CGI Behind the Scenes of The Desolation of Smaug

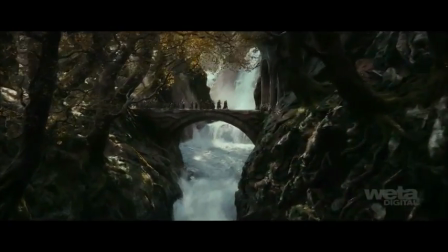(0:00)
Virtual cinematography was an important part of the work we did on The Hobbit, The Desolation of Smaug, with a quarter of the film being made up of all CG shots.
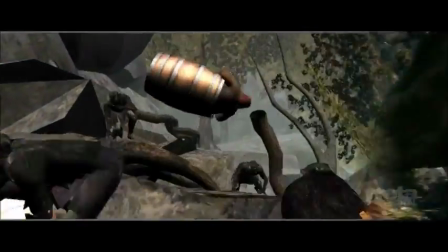(0:09)
The typical workflow for one of these shots has the shot, action and camera work being developed initially by our in-house previs team.
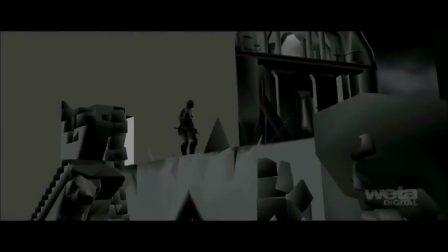(0:16)
For some sequences, blocking animation was made available to Peter Jackson on the mocap stage, and he recorded first-pass cameras on that action using a virtual camera rig.
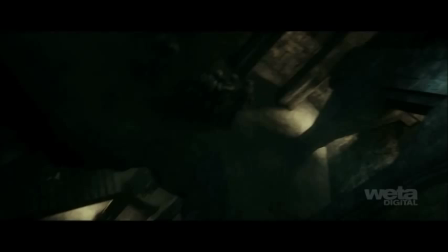(0:25)
The previs cameras or Peter's virtual camera work was then refined by our keyframe animation team, working to the hero layout of the environment.
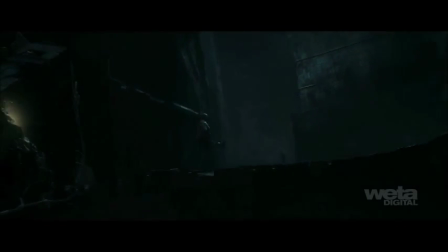(0:34)
Stereo settings were determined at this stage by our in-house stereographers.
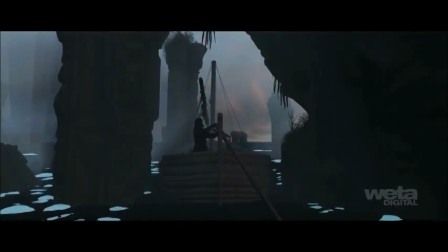(0:38)
Sometimes the previs was visualized using our real-time renderer gazebo, so lighting choices were able to inform the shape of the shot in its early stage of development.
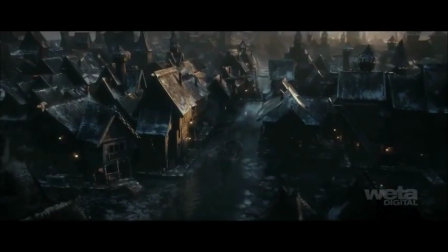(0:47)
We approach the hero lighting as a cinematographer would. Our lighting is physically based, all our lights are area light sources, giving the lighting a natural feel.
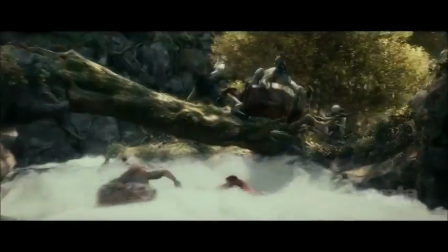(0:56)
At the same time, the lighting had to support the mood of the particular moment.
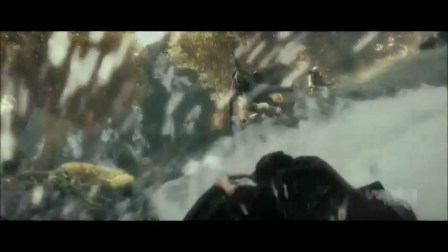(1:00)
So the sleuth sequence is brightly lit to emphasize the fun, roller coaster nature of the chase.
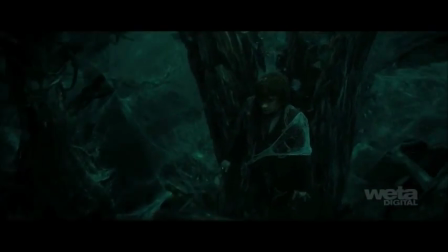(1:05)
But Mirkwood is dark, with a noirish aspect, adding to the creepy feel of the spider-infested forest.
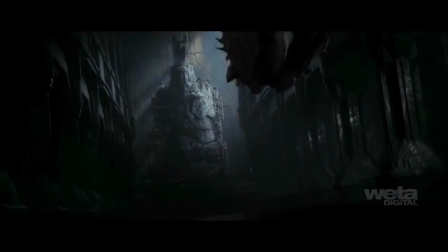(1:11)
Where appropriate, we included natural lens effects like lens flares,
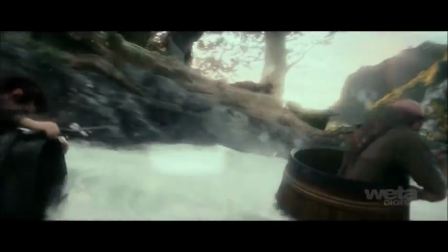(1:16)
dirt on the lens for beats with very bright light sources in frame, water on the lens in the sleuth sequence, and real-world depth of field.
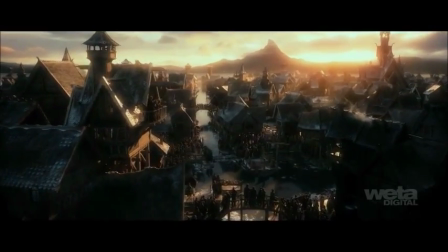(1:23)
Even though the all-CG shots were often, by their nature, the more spectacular shots of the show, we designed camera moves to be real-world.
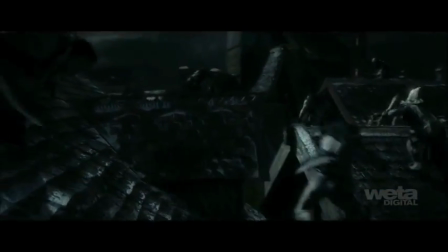(1:31)
We wanted the all-CG shots to feel natural and plausible, and cut with the plate-based shots.
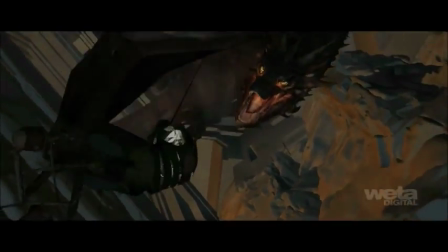(1:36)
So shots were designed to be achievable on a crane, albeit in some cases on a crane that hasn't been built yet.
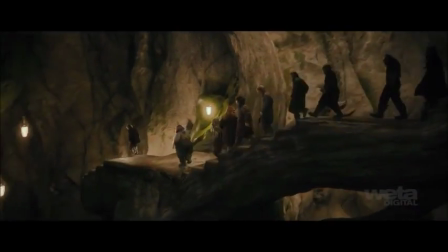(1:45)
Complex digital environments, digital doubles of a large cast, and extensive creature work.
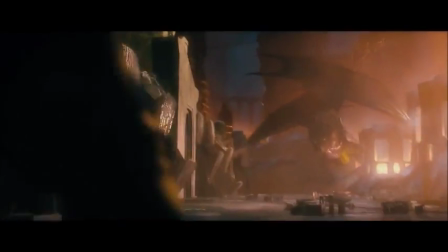(1:55)
A quarter of the shots in the film were entirely CG, and there was a big talking dragon as well.
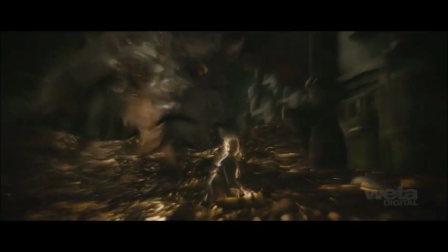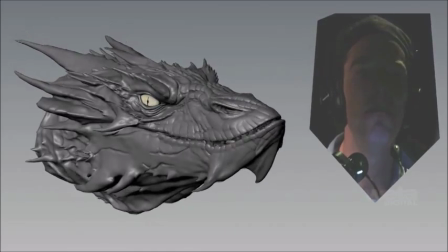(2:06)
Getting Smaug to convincingly vocalise his speech in a way that maintained all of the richness and nuance of Benedict's voice was a vital part of making him work as a character.
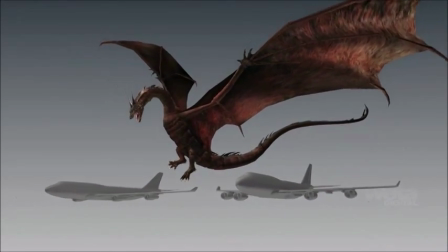(2:16)
Twice the size of a 747 jumbo jet,
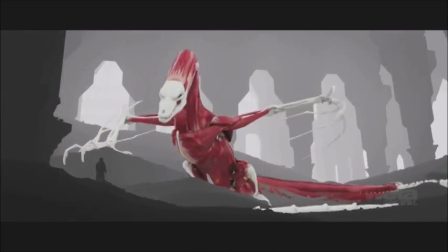(2:19)
Smaug's magnificent presence was brought to life by dozens of animators and artists using keyframe animation techniques.
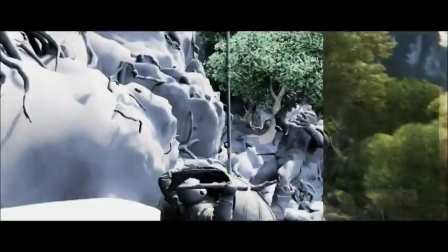(2:27)
The centrepiece barrel escape sequence was an artful mix of live-action plates and digital water, environments and characters.
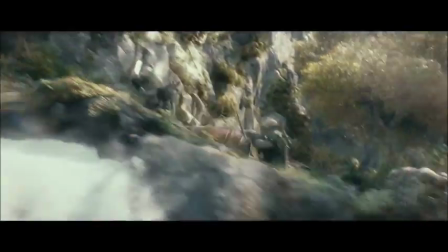(2:35)
The sequence was augmented with 60 digital doubles, CG characters, fully digital terrain,
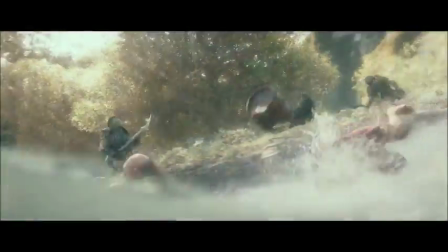(2:40)
trees and water simulations to create a perfect environment for danger, humour and excitement.
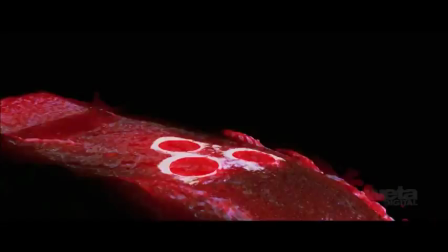(2:46)
The barrel sequence utilised 76 individual water simulations running 700 metres long and pushing 20 tonnes of water per second of film.
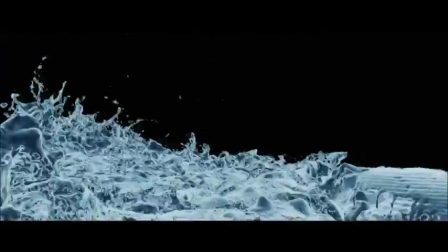(2:54)
Artists spent a full year honing the turbulent waterfalls and rushing river simulations for the barrel chase.
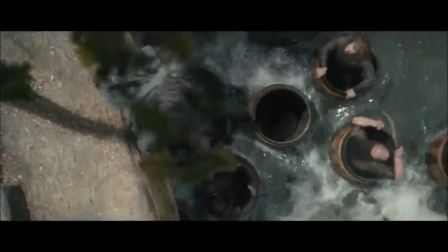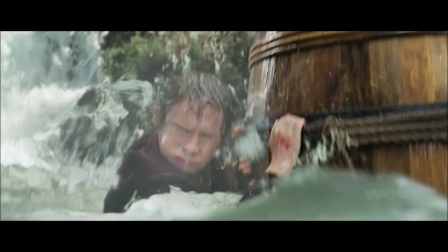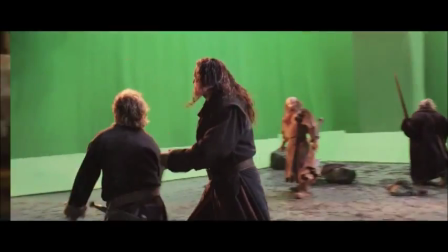(3:10)
Other digital environments in the film include Erebor. We glimpse the Lost Kingdom primarily through two set-piece sequences, the Treasure Hall and the Forges.
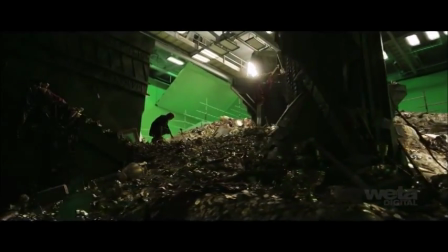(3:18)
The layout of the Treasure Hall was carefully planned to showcase the true scale of the Dwarven Kingdom,
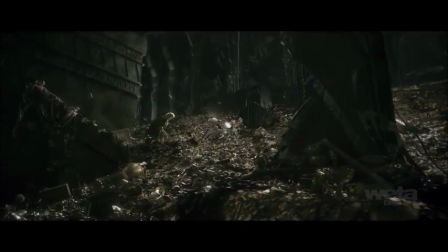(3:23)
and also to accommodate the movement of the enormous dragon and house an epic stash of gold and treasure.
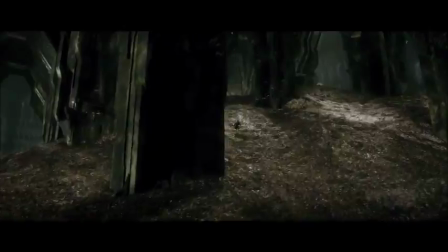(3:28)
The Treasure Hall itself is about the size of the country of Monaco.
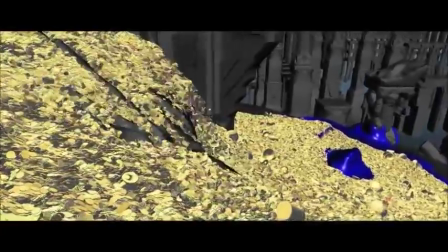(3:32)
Burying a giant dragon under a pile of gold that could be scattered as the creature emerges was easily one of the biggest technical challenges of the film.
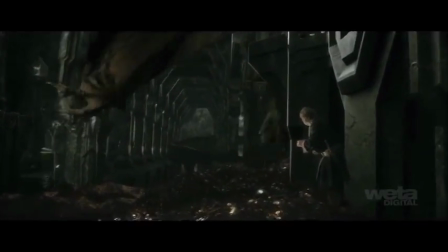(3:39)
In the most complex shot, over 18 million coins were simulated and rendered to help convey the scope and disruptive power of Smaug's movements.
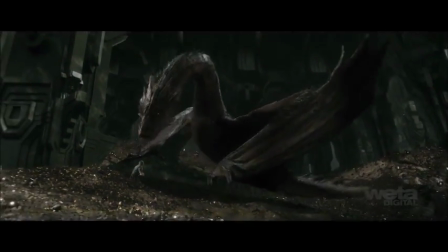(3:50) And do you now?
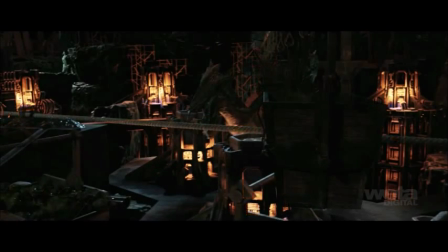(3:55)
The forges house the once mighty engines of dwarven industry with giant bellows and an extensive system of overhead mine carts.
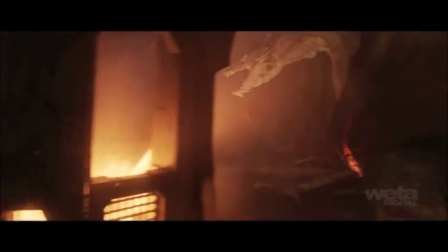(4:03)
It is here that the company battles Smaug and reignites the fires of the forges, creating rivulets and pools of molten gold.